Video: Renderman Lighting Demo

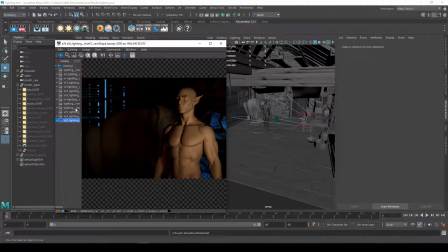So one, it gave a little extra color, so I wasn't just getting a yellow color from the candlelight. I wanted a little bit of a like a transition from yellow to warm color, right?
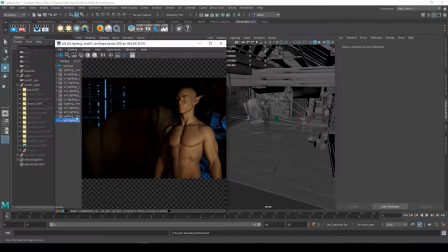So it was also adding a little bit of warmth into this transition, but it also was helping wrap the key light from the side into the character. And when I did that, I actually started setting up the key light to come more from the side,
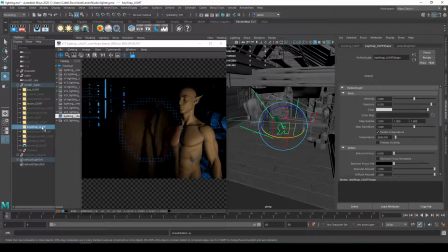so that those key wrap lights, and I actually created 2 of them, got a little bit more of that frontal lighting, so it wraps from the side around to the front of the character. And I have 2 of them actually, to kind of help me out. And I'm not a great lighter, so
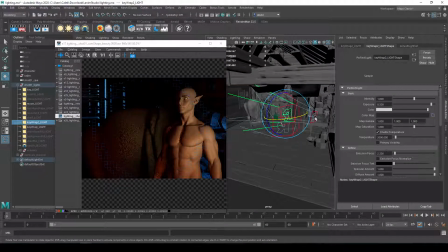there's probably a more efficient way of doing this, but it's just to create this transition from my key light to kind of like a wrap around the character a little bit better. And the colors are also definitely getting a little funky. And I played around a lot with the color of this to kind of make it hopefully feel a little bit more like a fire source.
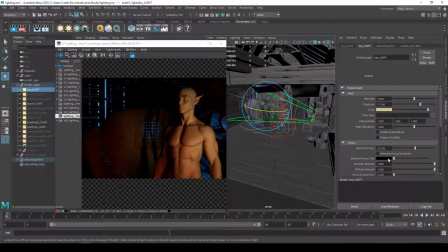And I even used this emission focus on my key light with like a darker orange color, which gives you obviously a brown. Something like that. And then let's set that emission focus value a little bit higher, so that it had like a more centrally yellow color,
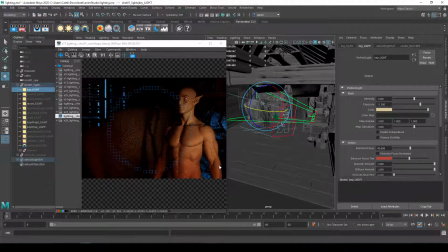and then it kind of starts to transition to that reddish color that we're seeing on the transition. So I'm really messing up all my colors just to kind of show this. And let's bring that saturation down.
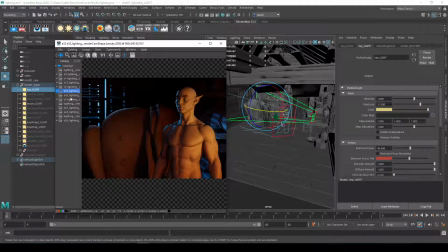Okay. Anyways, okay, this is going to look a little ugly, but that's okay. Pretend it's looking like I had it earlier after I worked on it a long time. All right. So, and I'm going to bring back down that emission focus. Just have that chill out a little bit and bring that saturation down a bit.
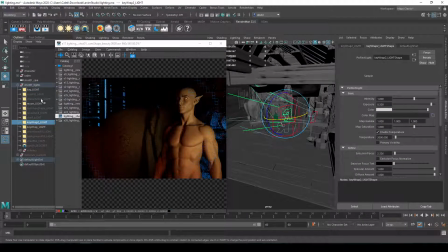Okay, so I brought in these key wrap lights, and let's go ahead and bring back in my rim and fill light, right? And so something else I might want to do is I might maybe want a secondary rim, because what I might do is I might take my rim light so that it kind of captures the top of the head a little bit. So you can see it kind of,
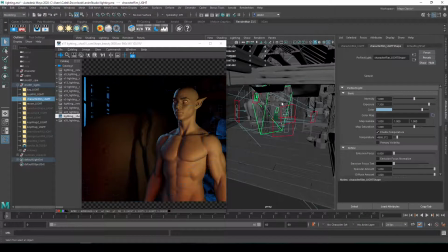this part right here gets a little funky and gets lost, and also the back of the ear is getting missing. So what I might do is I might have this,
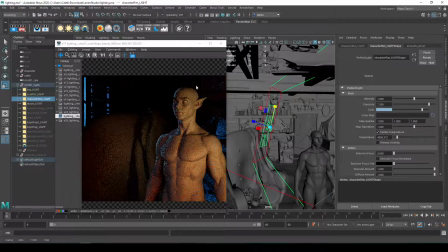I can scale this up so that it feels like it's actually reaching the top of the head a bit more, maybe even rotating it down on the character a bit, moving it up. So it's going to wrap around the top of their head a bit.
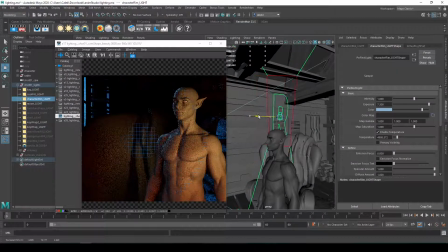And I might even need to bring it more from the back so it catches the ear a bit, if I really need to get that ear.
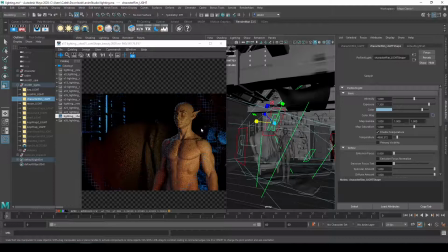So that position of that rim light is really just meant to help separate that character a little bit. I don't want like an edge going all the way around the character, just enough to kind of separate them from the background so that I get a little bit of shaping on the character.
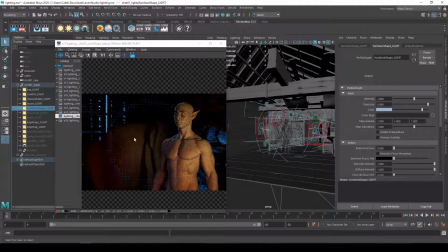All right, I was doing the same thing with the furniture. So on the furniture, or on the, you can see this lighting setup. I probably would go back and change this up quite a bit, especially like right here. That emission focus. Be careful with that emission focus. It can look really fake, like it does right here, really quickly.
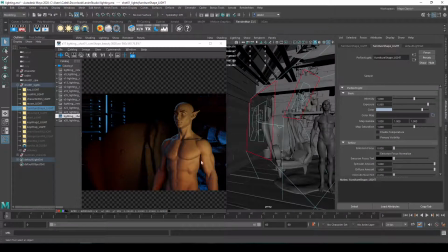So I added I called this a shape. Actually, let's do the furniture chair rim. So I have a chair rim, right? So this chair rim light is just like the character's rim light. It's supposed to feel like that rim light coming from the window, and that helps separate it from the background, right?
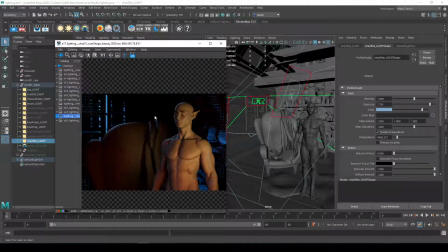And adds a little extra dimensionality to it. You can see it's really kind of highlighting some of these details and adding a little extra volume and interest. I might even bring it back a little bit so it's not quite so bright, but I think this is okay. I also added a shaping light.
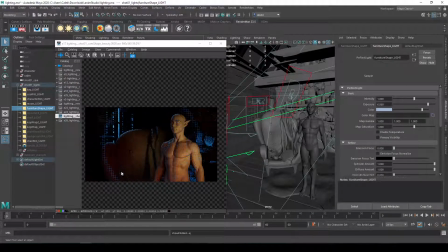So that's the light that's coming from the bottom left to add just a little bit of extra fill into this area, just an extra dimensionality to it. Added a warm light to the chair because it just wasn't quite getting enough of that key light, so I just went ahead and added a light source right.